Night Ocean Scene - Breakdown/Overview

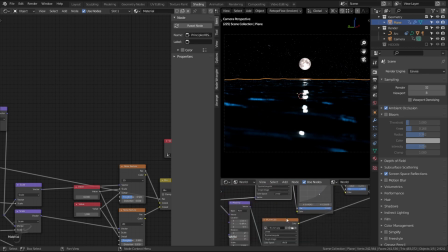676s
There's not really much else, but there's these stars that are tracked to the camera using generated coordinates going into my background thing. It's just a custom node that runs it through a light path camera array. So you can kind of differentiate what is in the background, what is actually casting light.
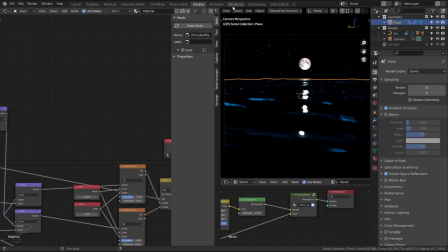695s
Pretty simple there.
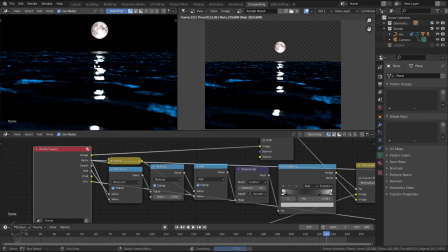698s
With the render, I have the image, the alpha channel, the depth map.
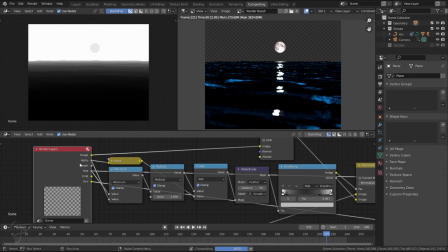706s
Let's see if I zoom out there. Mist pass, which I did set up.
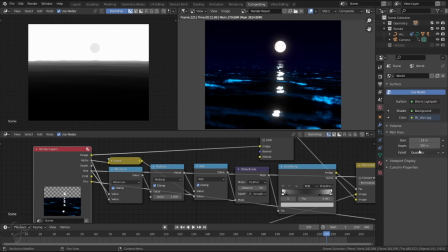712s
You can do that in from world settings, set up the start and end distance. Oh, no, my compositing kicked in.
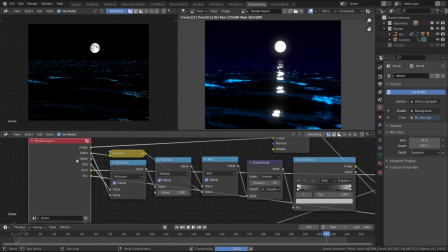718s
And emission pass, which I didn't end up using,
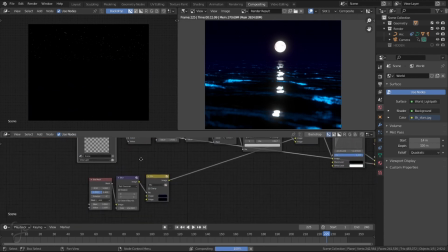720s
it looks like. the environment pass which is those stars i was talking about so um yeah i did a bunch
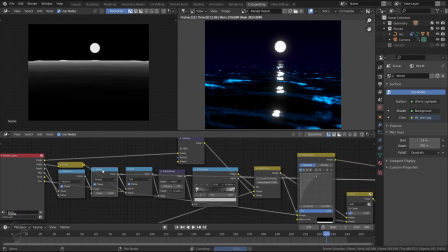727s
of math here uh just playing around with mixing the
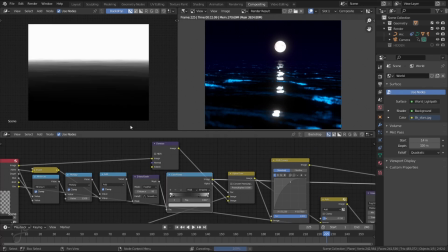732s
mist pass and the alpha to get uh just a mist that goes off without
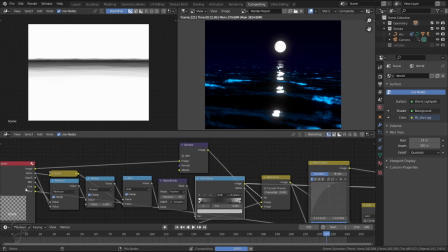737s
the moon in it because i think if i just used the mist pass it would be black up
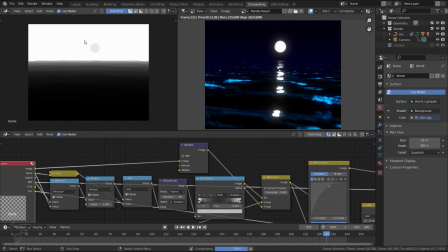742s
top here or not not the mist pass oh yeah the moon is technically part of the mist um but i wanted to be like behind the mist so i did some fancy math here um
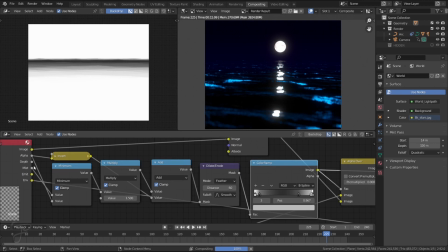755s
not really fancy i guess it's just trying to combine these two maps inverting it
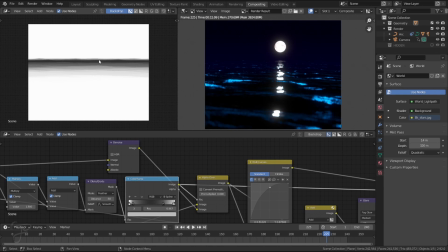760s
and i played around for a long time to get this map uh which like
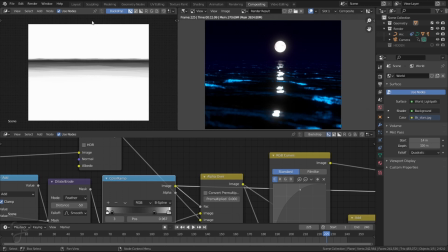766s
basically goes off into the distance and then the sky is oh right because the sky i didn't want too misty so uh basically it's only put mist right on the horizon there is what this chain of nodes does
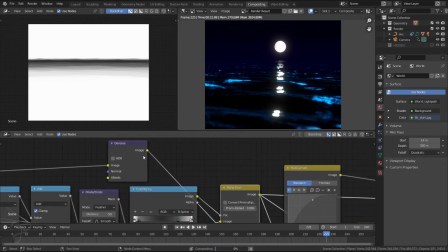781s
and then I'm mixing that with the image running through a denoise get
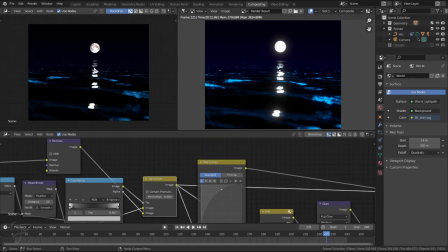786s
some of the noise out which zoom in yeah so that puts the moon on top with the mist that I was talking about and the mist
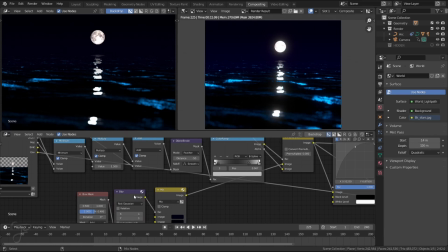796s
is being generated with a box mask yeah so it's just like slightly slightly blue here actually let Let me change this one to the viewer node, it'll be easier.
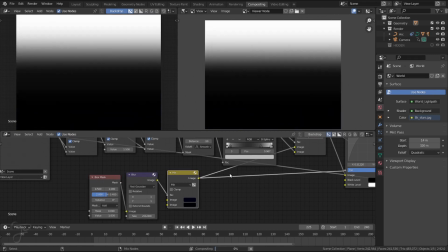811s
Yeah, so there's just a mask that's being blurred that is fading between black and this like blue color.
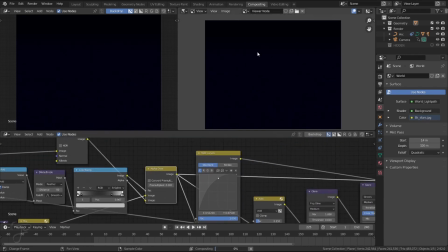819s
And then that's being put in the background using the mist pass as a mask.
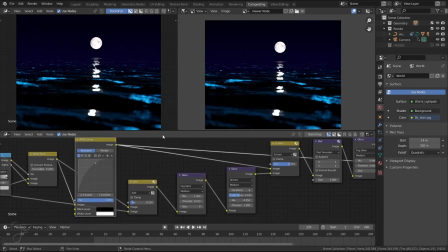823s
So then I just add some color correction, pretty simple, brighten everything up, add a bit of,
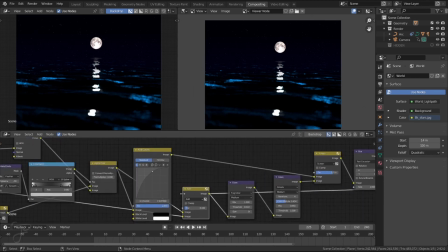831s
oh add the stars in, that's what that is, add the stars on top,
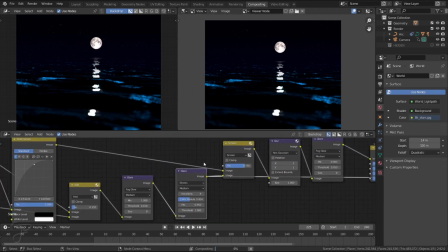835s
glow all the stuff get the nice glows all
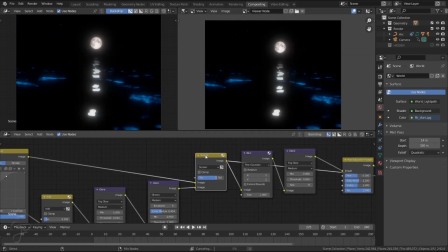840s
over the scene there we go and then i'm mixing that with the color corrected
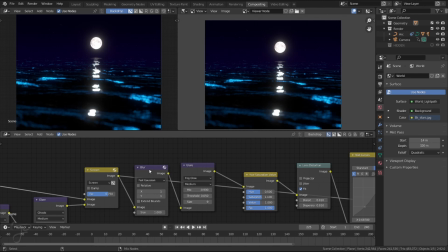845s
image and then this is a little bit of blur just to soften edges
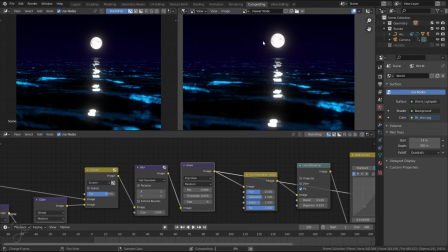854s
and then a glare node to tie everything together that tends to sort of marry the image together
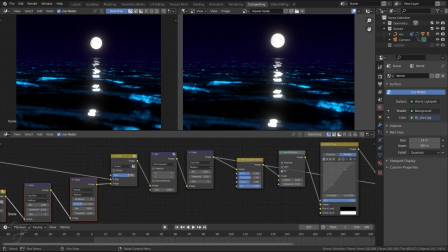862s
because if you have the glare before the color correction and then you mix it it just kind of it there's like separate
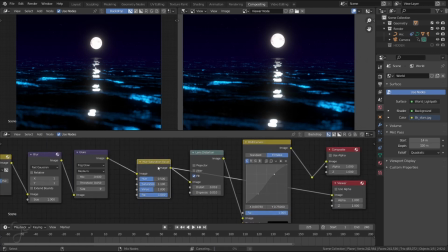869s
so this glow just kind of merges everything and then a hue saturation which
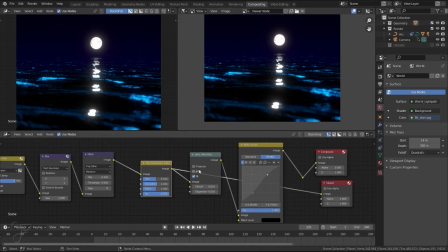874s
just pumping up some values just like more color correction lens distortion
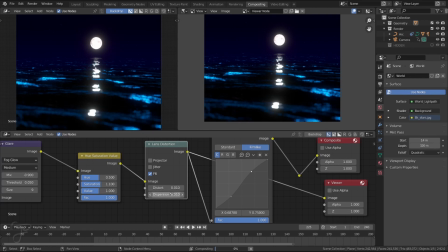879s
obviously very small amount of distortion and dispersion and then the final
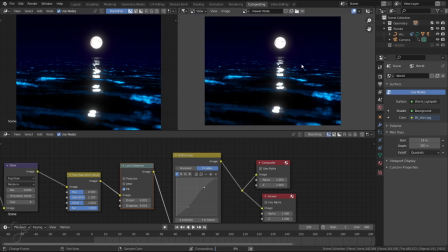885s
color correction and that's being applied to every single frame of the animation. So when I go into here, I just have it outputting to where I want it to go, and I have compositing selected when I export.
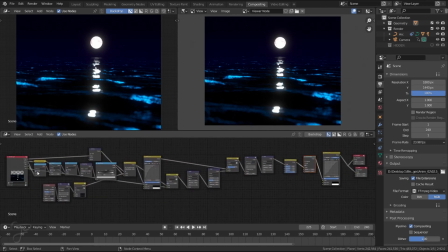901s
And that's the compositing. It might look a little complicated, this part especially with the mispass, but it was all just to kind of like fade the horizon and add the stars in the background.